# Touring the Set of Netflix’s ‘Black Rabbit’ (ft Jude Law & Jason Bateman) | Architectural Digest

The walls are another scenic treatment, and the idea for that is somewhere between 1794 and the present day,
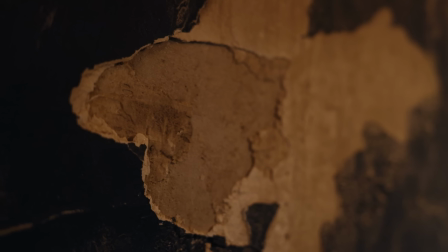256s
there was beadboard up on the wall, and that was pulled down, revealing like this chippy paint.
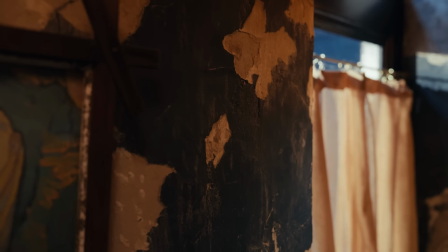262s
And that's kind of an ongoing theme throughout the entire space, where the 2 brothers, there's Vince, played by Jason, and Jake, played by Jude.
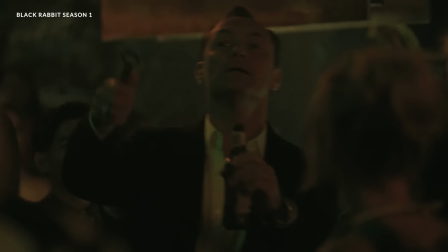270s
One is the more kind of polished front-facing brother, and the other one's the more scrappy, ne'er-do-well brother. So I really wanted, anywhere you look in the space, both brothers are represented.
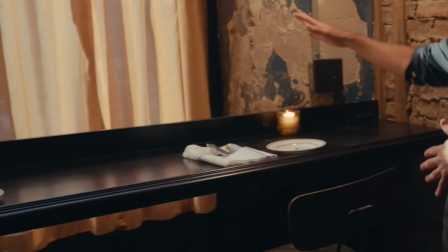281s
A new piece of woodwork next to an old piece of crumbling plaster.
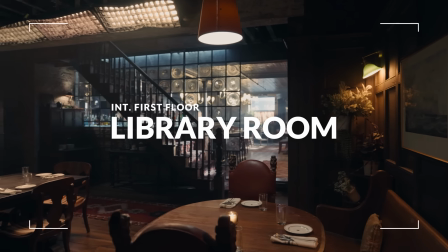288s
We dubbed this the library room because it has a kind of reading room feel, even though it doesn't have any books in it.
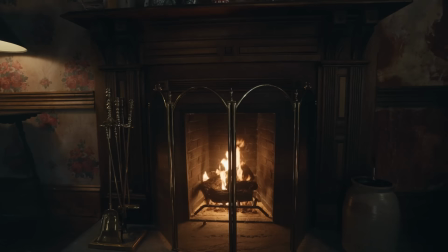298s
It's got a working fireplace, which is one of 5 throughout all 3 floors of the Black Rabbit set.
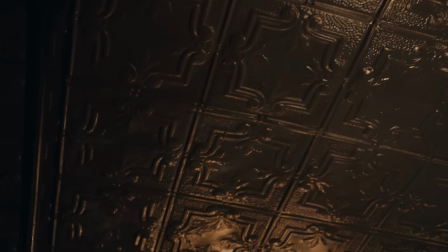303s
In the actual restaurant, there's these beautiful tin ceilings in the front room, which were in the original space. This back room is based on other rooms where the tin ceiling had been ripped down.
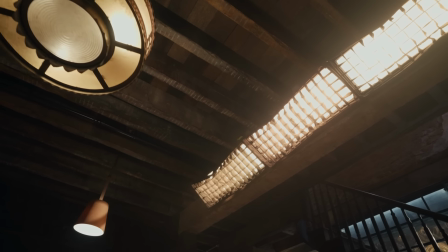314s
We bought rough sawn lumber and aged it to create the illusion that this is a deconstruction of the space. This is the kitchen. I guess they heard you were coming, so they prepared some food. We had amazing food stylist team who are more than just stylists,
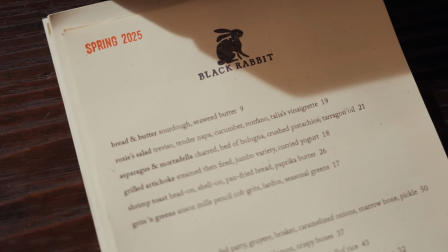336s
but are also chefs, and they invented this menu especially for the show. You might hear a buzz, and that's coming from an actual fridge that's over there.
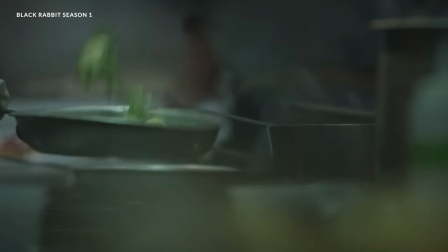344s
All the stuff in here is actual kitchen equipment. The one exception to that rule is this walk-in refrigerator one of our art directors came up with, which is one of my favorite details.
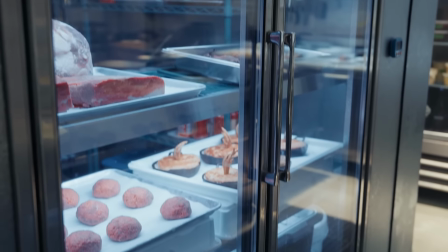353s
The walk-in has both a door where you can walk into,
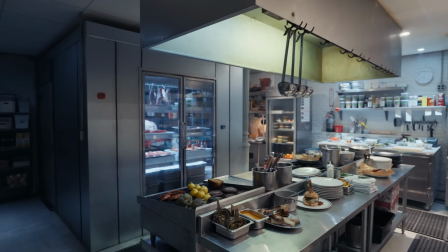357s
but it also has these glass doors so that the chefs can easily grab their ingredients and bring them to the stove.
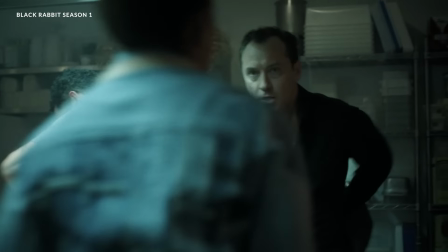363s
What that does for us is it gives us a lot of depth behind, so we're not just staring at a blank wall behind them when we're seeing them do their work.
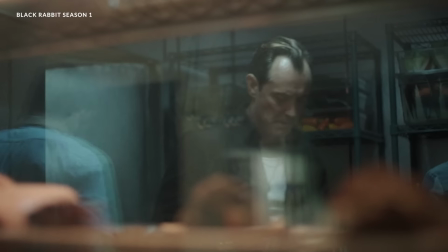371s She told me she wasn't coming in, so I fired her. Yeah.
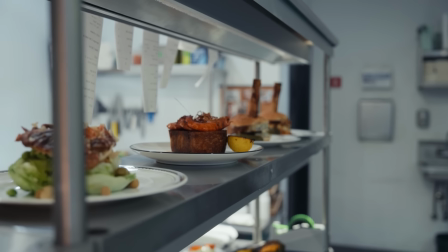376s
There's a moment in the story where the restaurant staff recognizes that a food critic is in the restaurant.
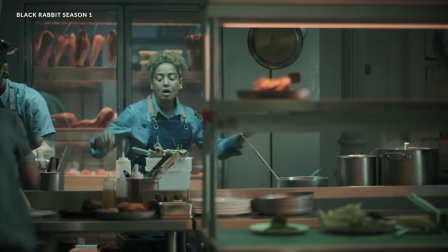382s Bar tabs on me when we get more than 1 star. All right, no. I don't want to hear a word about that from anyone.
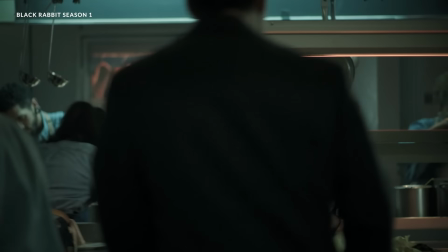387s
And a detail that we learned from our food team,
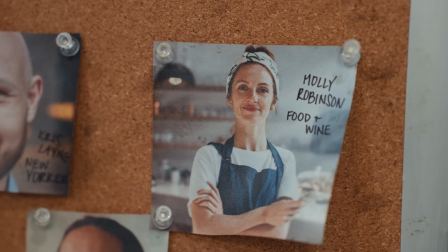390s
a lot of times they'll keep pictures of restaurant critics up on the wall so that the whole staff is familiar with their faces.
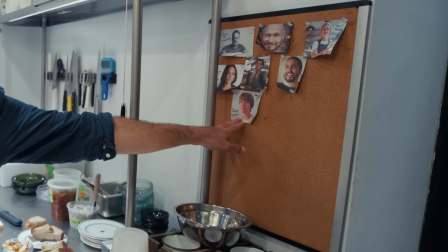397s
Lee Malecki, our set decorator, she has a little cameo on this wall. This looks like a real kitchen, and it has some functionality, including a working dumbwaiter,
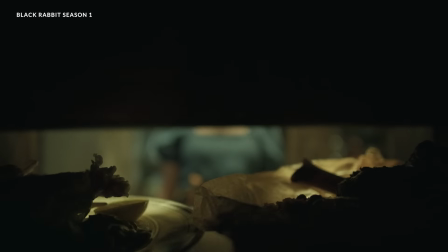406s
which we have a scene in the show where the camera goes into the dumbwaiter and goes up to the 2nd floor through the dumbwaiter.
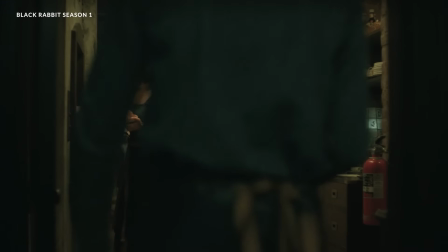412s
The heartbeat for me,
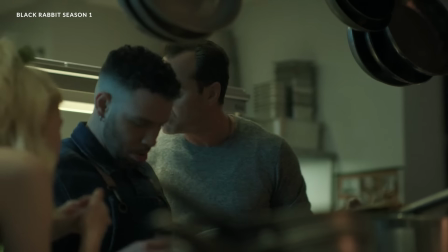413s
and literally coming in here and overseeing my pretend staff and my pretend clientele and feeling this place when it's buzzing with 300 plus background artists all at dinner or at the bar has been so important. Conjuring the energy required, creating that authentically was a really important starting place for me.
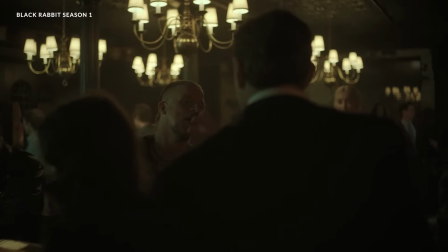433s
Along with everyone else, we all stepped on and was just wowed by the detail.
You're saying they're on the list.
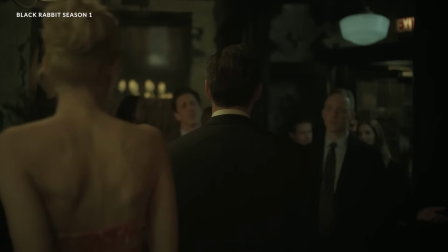440s Private party upstairs on 3 tonight. Cipriani's.
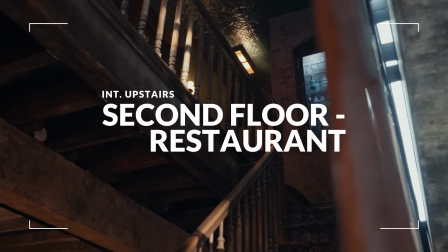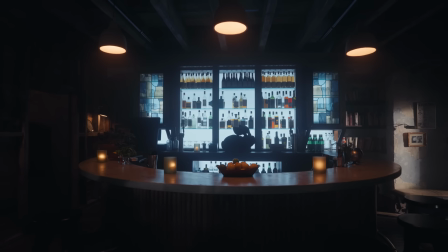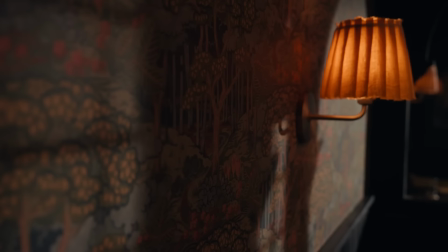454s
So here we are on the 2nd floor. This area embodies the 2 spaces that the Black Rabbit is made of, the brick building and the wooden building next to it. Oh, and through this window I spot Lydia Marks, our set decorator. I'm very focused on the space itself and the architecture,
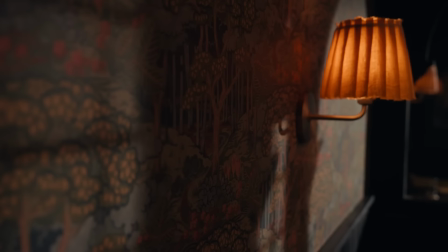472s
and Lydia's job is to fill it with all of the stuff that makes it real, and that's everything. Once I get the basis of our design from Alex with the research that he's brought and a lot of conversations and a lot of visuals, I start to flesh out the real things that are going to make this place a real restaurant.
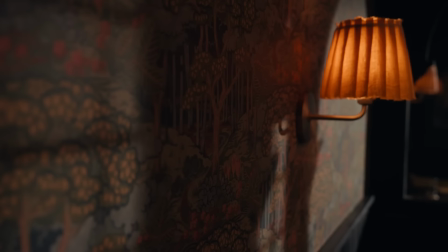491s
It's everything from the carpets to the furniture, wall coverings, fabrics, artwork.
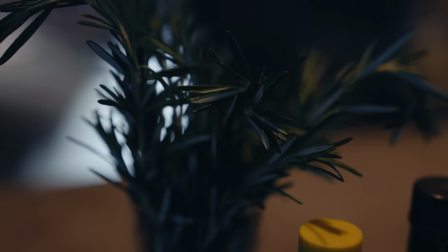498s
We also have been stocking our bar with real herbs and lemons and limes, trying to keep it very real.
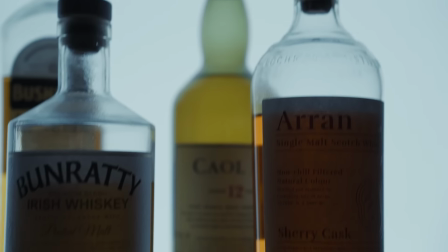506s
The only thing that's not real in our bar happens to be the liquor. We bought all this beautiful alcohol and then emptied it because we don't like to have real liquor on set.
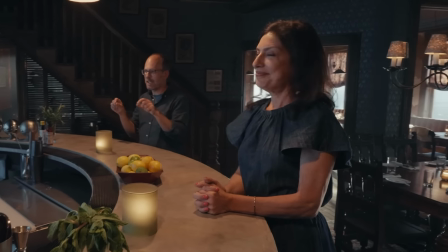514s
It's cool to see the set dressing crew trying to get the right color mixtures.
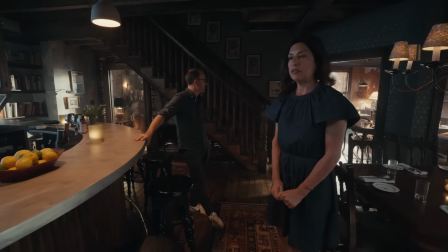520s
It looks like a laboratory. I think one of the things I really enjoyed about making the set with Alex was that we let it become such an organic process.
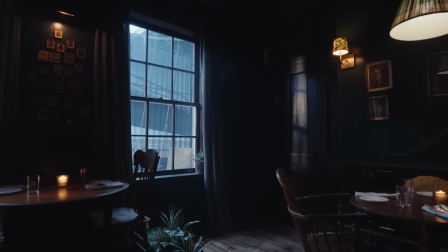528s
The way that the history of the building informed us,
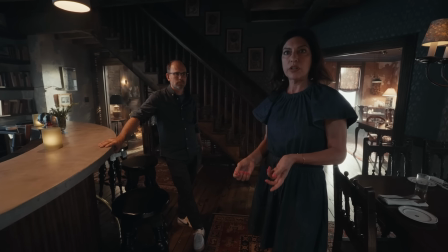531s
we also let what we were finding in the real world to decorate inform the decoration.
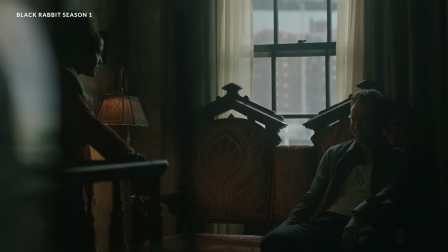538s
We wanted the artwork in the restaurant to be sort of playful.
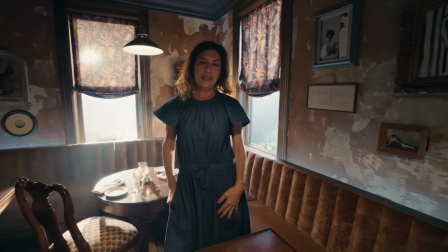543s
So we found this artist, E.J. Belloc, who is a New Orleans photographer in the early 1900s.
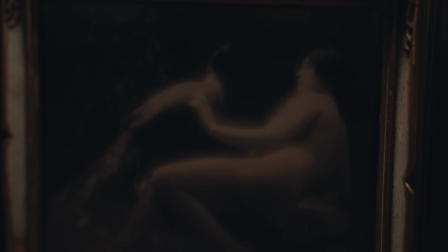550s
He made 2 books about sex workers, and those pictures were actually really beautiful portraits of these women,
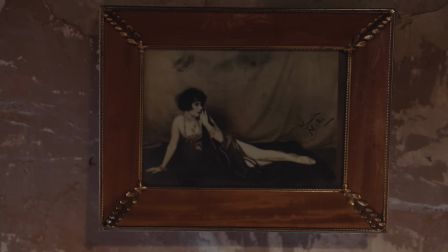558s
and they have a lot of joy in them. Along with this slightly illicit nature was really appropriate for this restaurant.
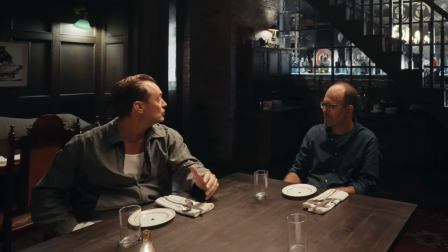568s
Obviously, the longer I've spent here, the more detail and the more I fall in love with certain areas.
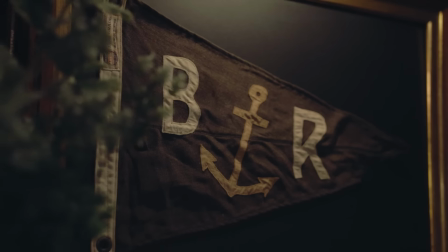573s
Some of the art that was chosen to hang has beautiful reference to the history of the building and the history of the brothers.
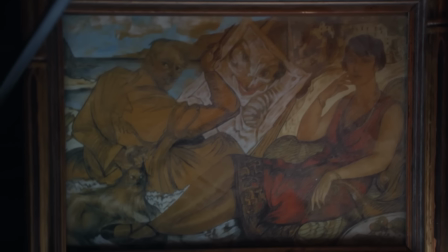579s
I love some of the illustrations that you've had done for using the rabbit, like the choking poster. Oh, yeah.
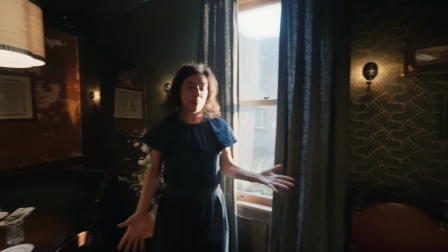587s
A few of the things we love in this particular dining room is this fabulous
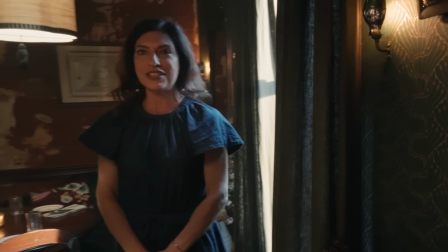592s
wallpaper we got at Zuschius and Prohasius in Vienna.
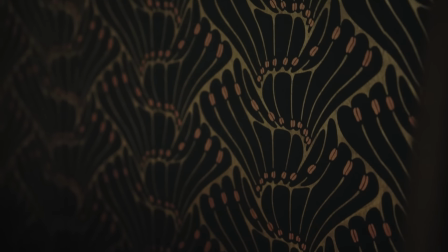597s
They're manufacturing their papers by hand. Another thing I love about this wallpaper is that it kind of conjures the feeling of like a mermaid's
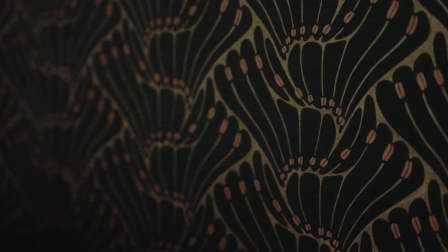606s
tale that fits into the like nautical mythology of the Water Street location that we're in.
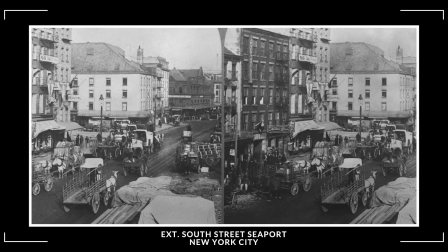611s
It's the original site of the South Street Seaport and the Fulton Fish Market.
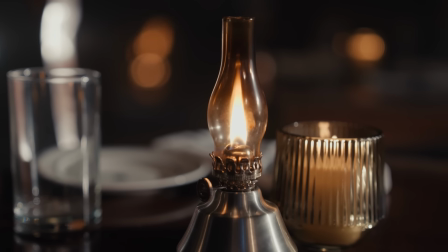616s
Shopping for the Black Rabbit took an entire set deck team, and one of my assistants, Tyler Dawkins,
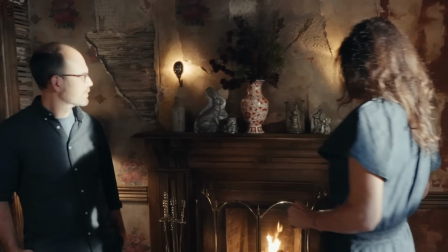623s
had found a chocolate mold, and that led us into,
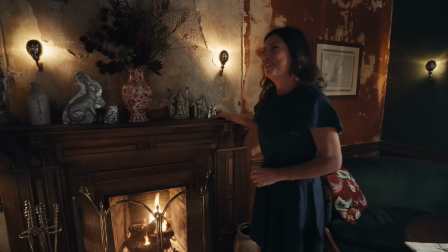628s
I guess, a rabbit hole of looking for more of those.
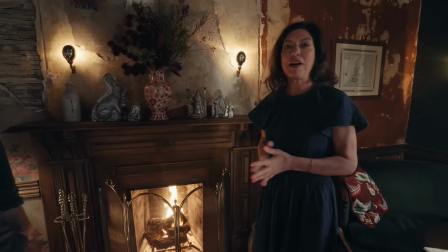632s
And it turned out that we were looking for them at the same time our prop master was looking at them, and I think probably bidding against each other.
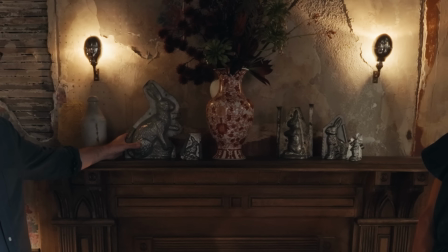640s
There's something so beautiful about this object. If you don't know what it is immediately, there's something familiar about it, but you're like, what is it?
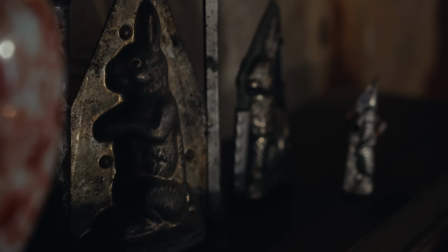646s
And then you're like, oh, wait a minute, that's the mold of the Easter candy that I've been eating my entire life.
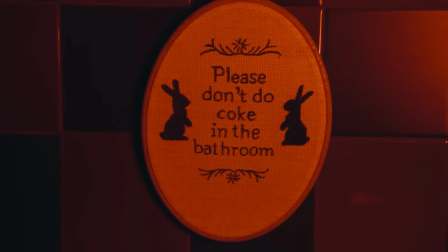650s
And there are rabbits throughout the restaurant, and they're tucked into little corners, they're tucked onto windowsills.
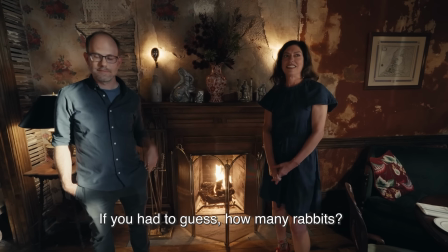657s
If you had to guess how many rabbit... That's the M&M game.
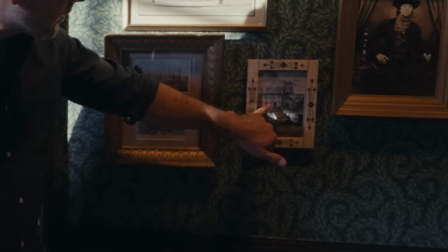662s
Yeah. This is actually an etching of the construction of the Brooklyn Bridge, and if you look closely, there's our building right there.
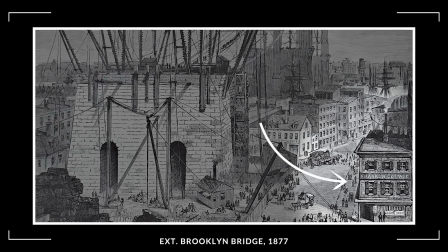669s
This is the same building from a surveying photo from the 30s.
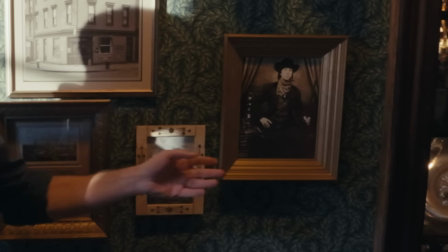673s
And then this is a photo of Gallus Mag, who was the first female bouncer of record.
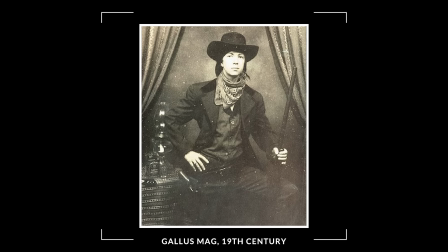679s
And she was the bouncer at the Hole in the Wall, which was a pirate bar that occupied this space.
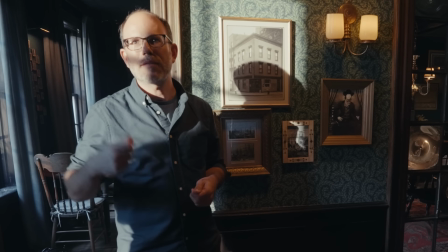684s
There's legends of ears being ripped off in bar fights and saved in a pickle jar on the corner of the bar.
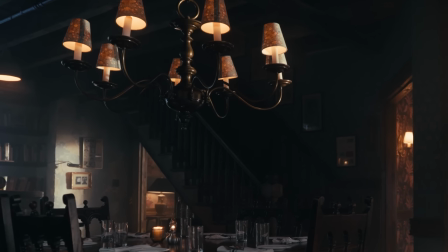691s
And this woman was responsible for some of those. So this staircase appears as if it leads up to the third floor VIP level,
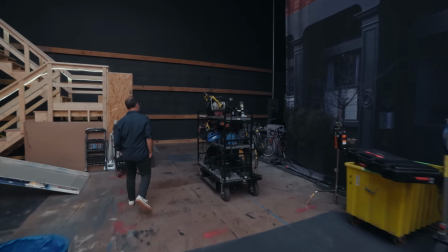698s
but we had to put the VIP on ground level next to this set.
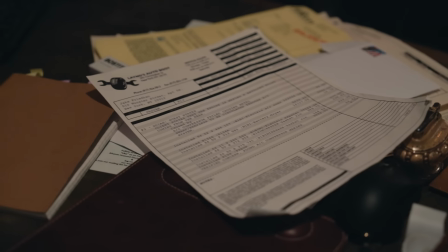706s
This is Jake's office, and he does all of his paperwork in here. He has his safe where he keeps his money and valuables that come into play.
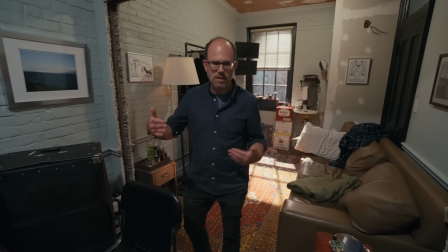715s
The idea is that this building, which is the brick building, is a tenement building.
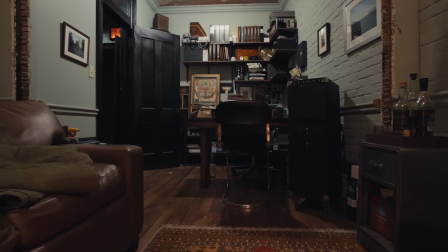720s
So all the rooms would have been very small back in the day.
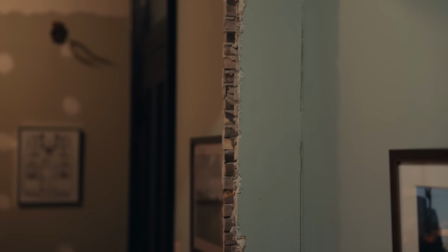723s
So we've created the illusion of a wall that has been cut through to make his office bigger.
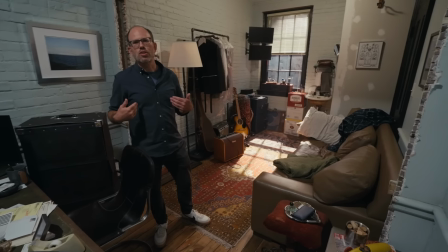730s
Part of the story is that Jake is run so ragged by the work and the
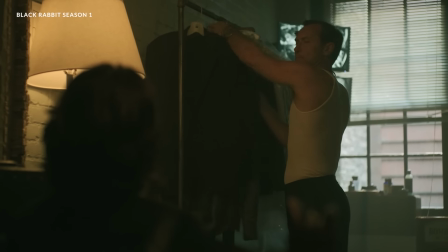735s
hustle that's involved in keeping this restaurant going that he has a very nice apartment in Soho,
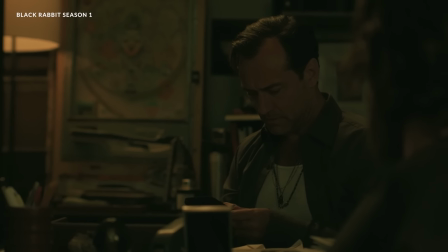739s
but he very rarely makes it there and ends up sleeping on the sofa.